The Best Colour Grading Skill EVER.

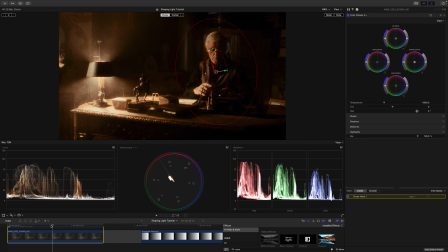[8:18]
Also, let's scrub through our clip and see whether we need to track it. And there is a little bit of movement here, but I think we can get away without tracking it. I try to avoid tracking wherever I can for the reasons I mentioned in the beginning of this video. Now I want to reduce the overall brightness of the outside area.
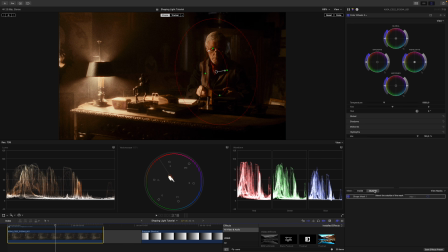[8:36]
So I go to the outside, and again I will use my highlights or my gain wheel and lower it just a little bit. But even though this looks already fantastic, you can see we run into a problem. If I toggle this adjustment on and off, so this is before and this is after, let's get rid of the mask, and again,
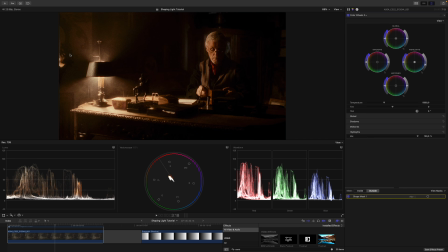[8:56]
before and after, I also reduce the brightness of the lamp, and this is not what we want. To avoid this, I will apply another shape mask, and by default, this will get rid of the adjustment over here. Also, I want to apply a large enough feather so this seems more natural.
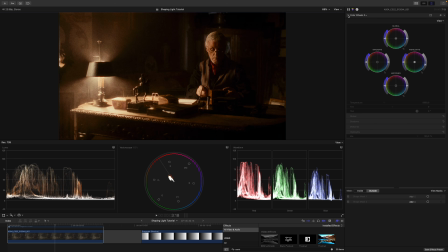[9:15]
And let's have a look before and after. And this looks fantastic now. We have a clear background separation between our subject and the background. So before and after. Now I come out here and call this just background separation. So I would just type BG. This brings me to the third guideline. Less is more. Now would be a great time to take a break and look at something else. Seeing your adjustments with fresh eyes is really helpful. For this tutorial, I will just set the strength of my adjustments to 80%, as I'm usually a bit heavy-handed on the first pass.
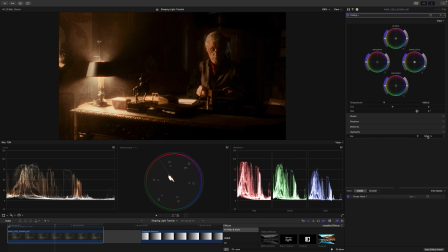[9:52]
So let's have a look. I go into my ceiling adjustment and set this to 80%, like so. And I go into my background adjustment and set this to 80% as well, like so. And I think they make such a big difference. If we toggle them, this is before and this is after.
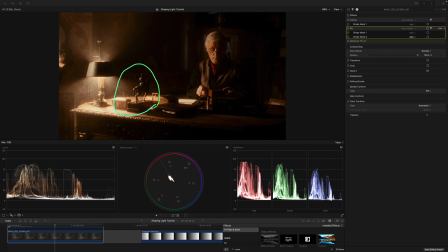[10:12]
Lastly, let's say this horse figure in the foreground is very important for the narrative of this piece. So if that's the case, we should increase the visibility of this shape a little bit. As this horse is a rather complex and detailed shape, there is this urge to use a tool like the magnetic mask or the shape mask. In the beginning of the video, I elaborated on why this is usually a bad idea. This brings me to the last principle. If it can't be done with a very simple power window or qualifier, don't do it.
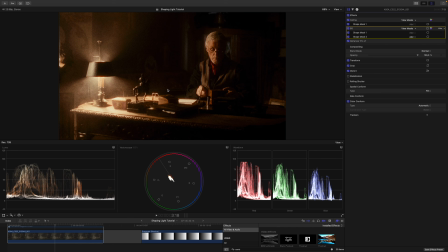[10:44]
Chances are you're doing more harm than good. Let's try to resolve this differently and just use a simple power window. So I apply another instance of color wheels, move this again before the enhancer, and use a power window,
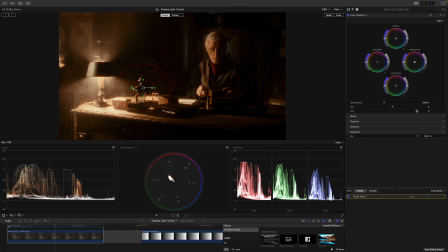[10:57]
shape mask, and just place it roughly on top of this horse, like so, with a large enough feather. So something like this. Again, let's crop through the clip if we can get away without tracking.
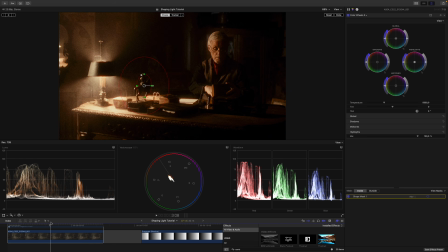[11:10]
And I think if I move it a little bit closer towards here, I think for the majority of the scene, this is fine and we get away. Yeah, it might depend on the effect. I might track it, but let's see. For the sake of this tutorial, I won't track it. Now let's turn this power window off. To increase the visibility, I will increase the contrast just a little bit.
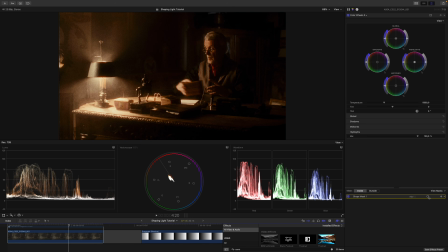[11:30]
I will do this by boosting my midtones up. Just a touch. Something like this. And as you can see, this fogs up my dark areas in the horse and in the foreground as well.
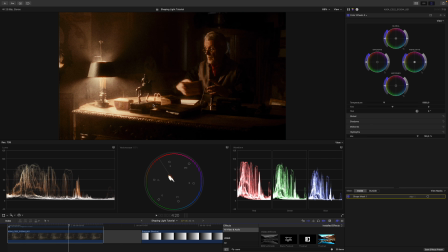[11:43]
So I will counter this adjustment by using the shadows wheel or the lift wheel and push that down just a little bit. Something like this. And I might do another round. So I will increase the midtones just a bit like this. And again, I will counter this by bringing down the lift or the shadows.
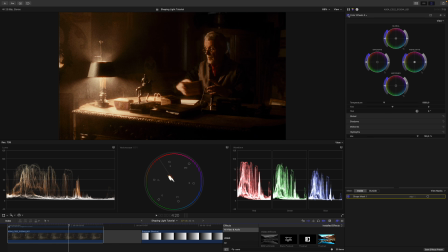[12:02]
So let's have a look at how this looks. This is before and this is after. And have a look, we increased visibility so much. Again, I go out here and call this horse. Also, let's toggle this adjustment on and off again, so we can see whether or not we're actually doing something good.